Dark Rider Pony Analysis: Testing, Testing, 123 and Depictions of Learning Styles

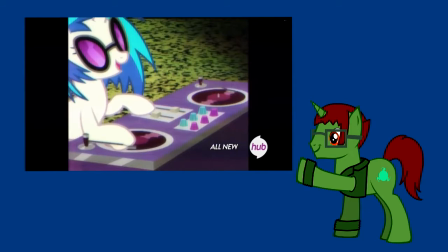There was a clear amount of effort put into the scene to make it look like a 90s rap music video. From the brightly coloured angular background shapes, the baggy clothing with chain jewellery,
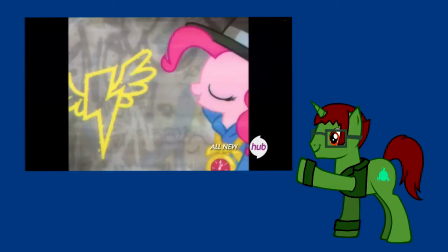even the aspect ratio and video quality was changed to make it look like it was recorded on a VHS tape.
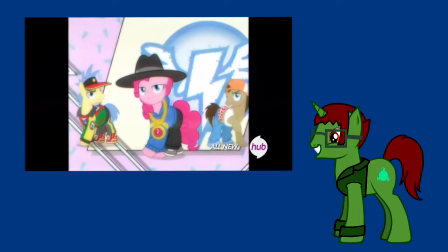Honestly, non-sequitur style of humour is something I really love.
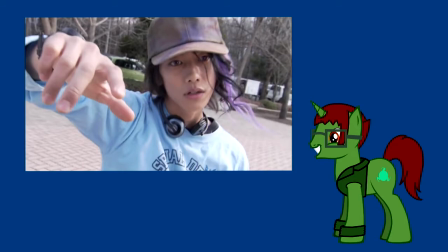The scene reminds me quite a bit of Kamen Rider Den-O, when Ryotaros possesses Ryotaro to suddenly spawn a random crew of breakdancers seemingly out of nowhere.
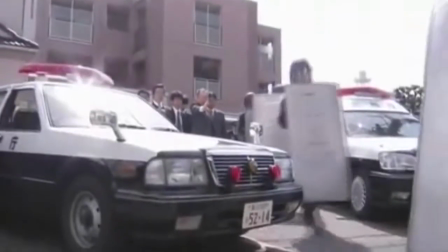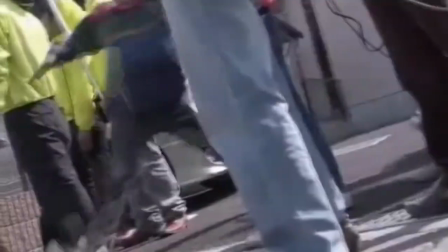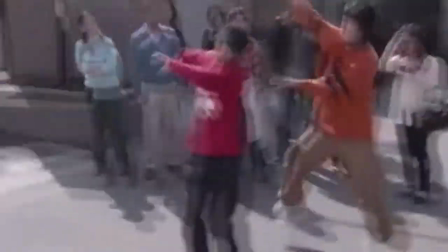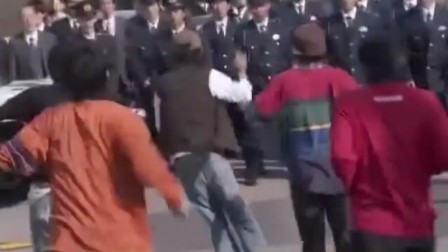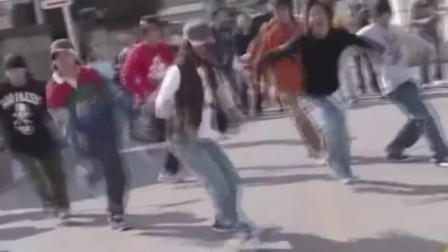You
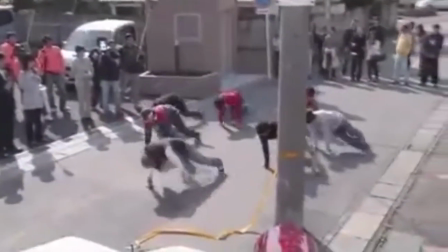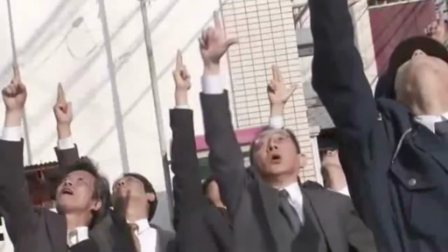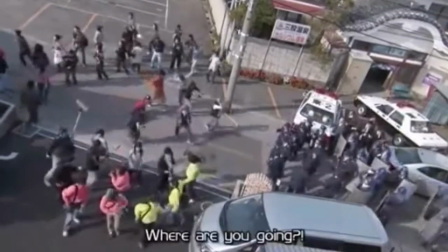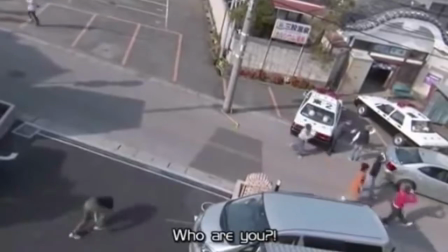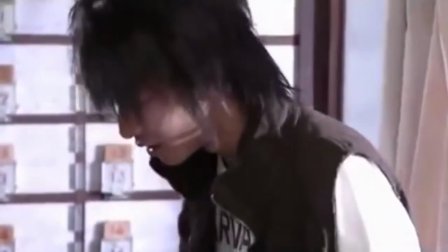しかった。 龍太郎さん、もしかして姉さんのこと。
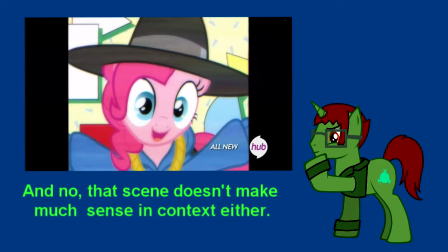The whole point of the scene was to be random and out of place, being so distinct that it sticks in your mind like glue.
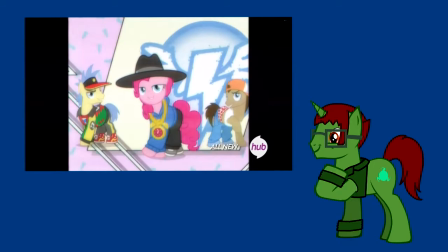In fact, it appeals to my visual learning style more than auditory, since I remember the scene more for its visuals than its lyrical content, unlike Dash herself.
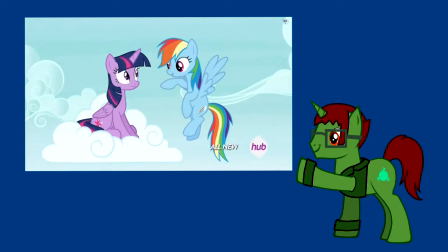When we finally get to see the style of learning that Rainbow Dash is best at, that's when we get the real meat of the episode.
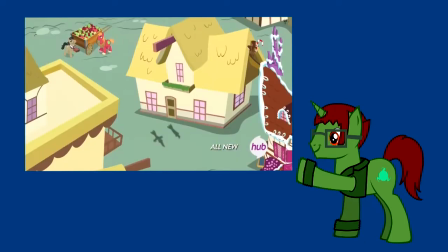We have great use of foreshadowing, showing a bird's eye view of the flight Rainbow Dash and Twilight are taking,
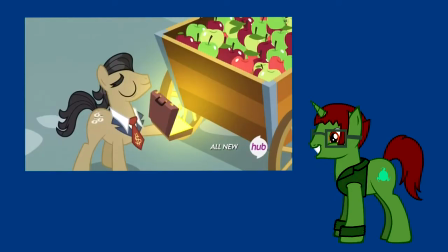giving us a good look at all the little background details, including a nice treat of one of the few depictions of mechanical flying machines in Equestria.
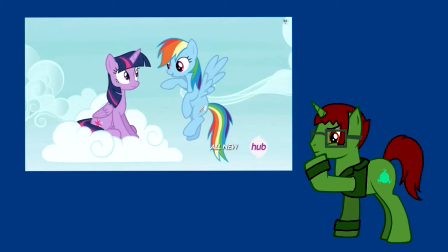Rainbow Dash is an expert flyer, not just through her ability to maneuver in the air, but also her outstanding spatial awareness and attention to detail.
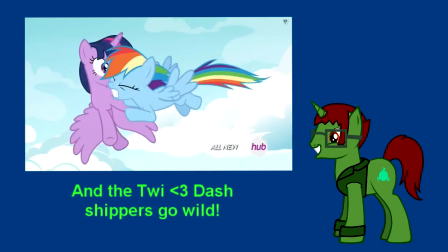She is picking up on every little bit of detail subconsciously, always keeping an eye out for potential danger that would obstruct her flying.
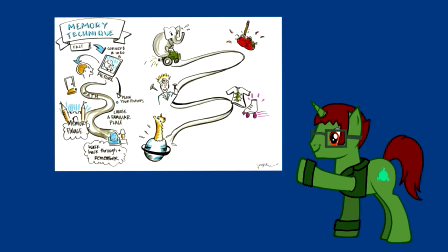This actually shows a realistic depiction of another method of learning, learning through journeys and associating information through specific familiar locations.
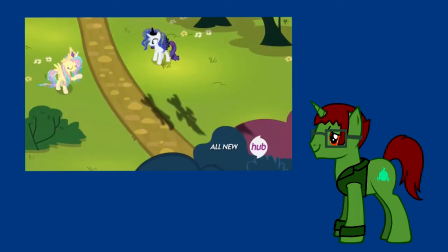Since Dash is so used to retaining information on events that happen through these locations as she travels,
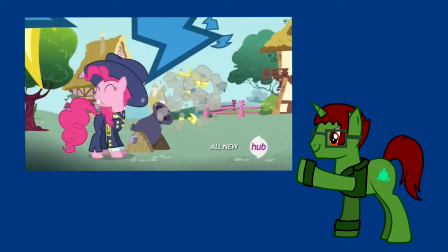her friends help her to use this to her advantage in learning an extensive history of the Wonderbolts
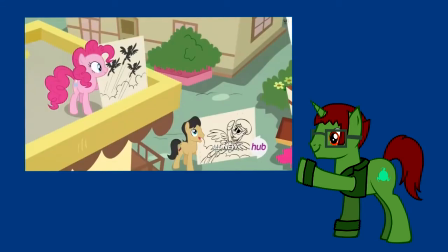through depicting scenarios along a familiar journey for her to pick up subconsciously.
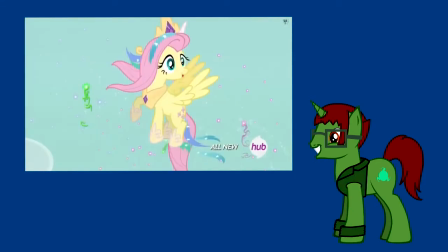Overall, this episode handled the subject that is crucially important for kids to learn in a really good way.
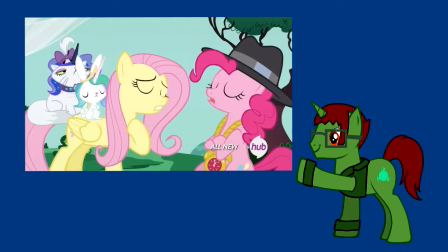It showed a clear contrast between all of these methods, showing us how well it worked from the main five,
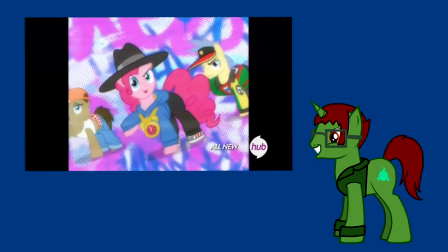all the while adding some perfectly placed bits of detailed animation that made me feel really involved in the story,
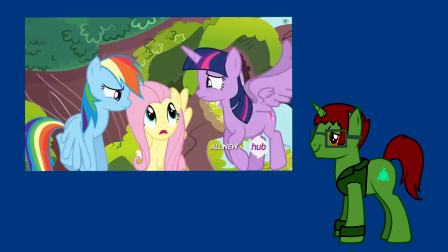as well as a great scene of Fluttershy being assertive without going into full rant mode.
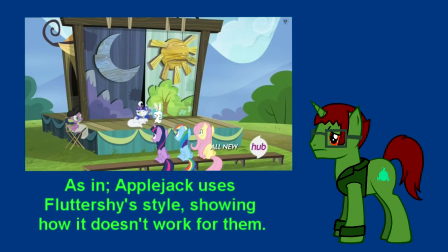Some of the exposition could have perhaps been used to show the main five trying their different learning styles themselves to prove they are not just reciting the method of teaching,
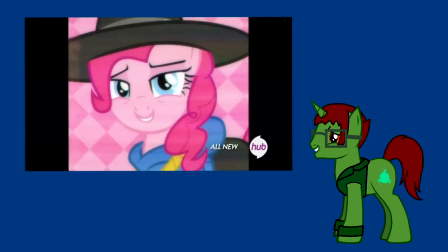but what we got still worked on its own merits, in spite of the awkward pacing. I give testing 1, 2, 3 a final grade of an A-.
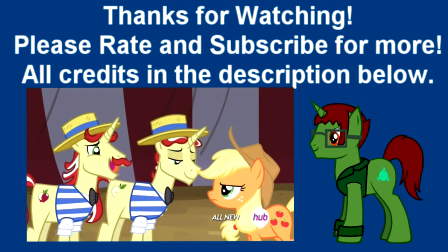Until the next review, this is the Nightmare Rider, Major Mind, riding out.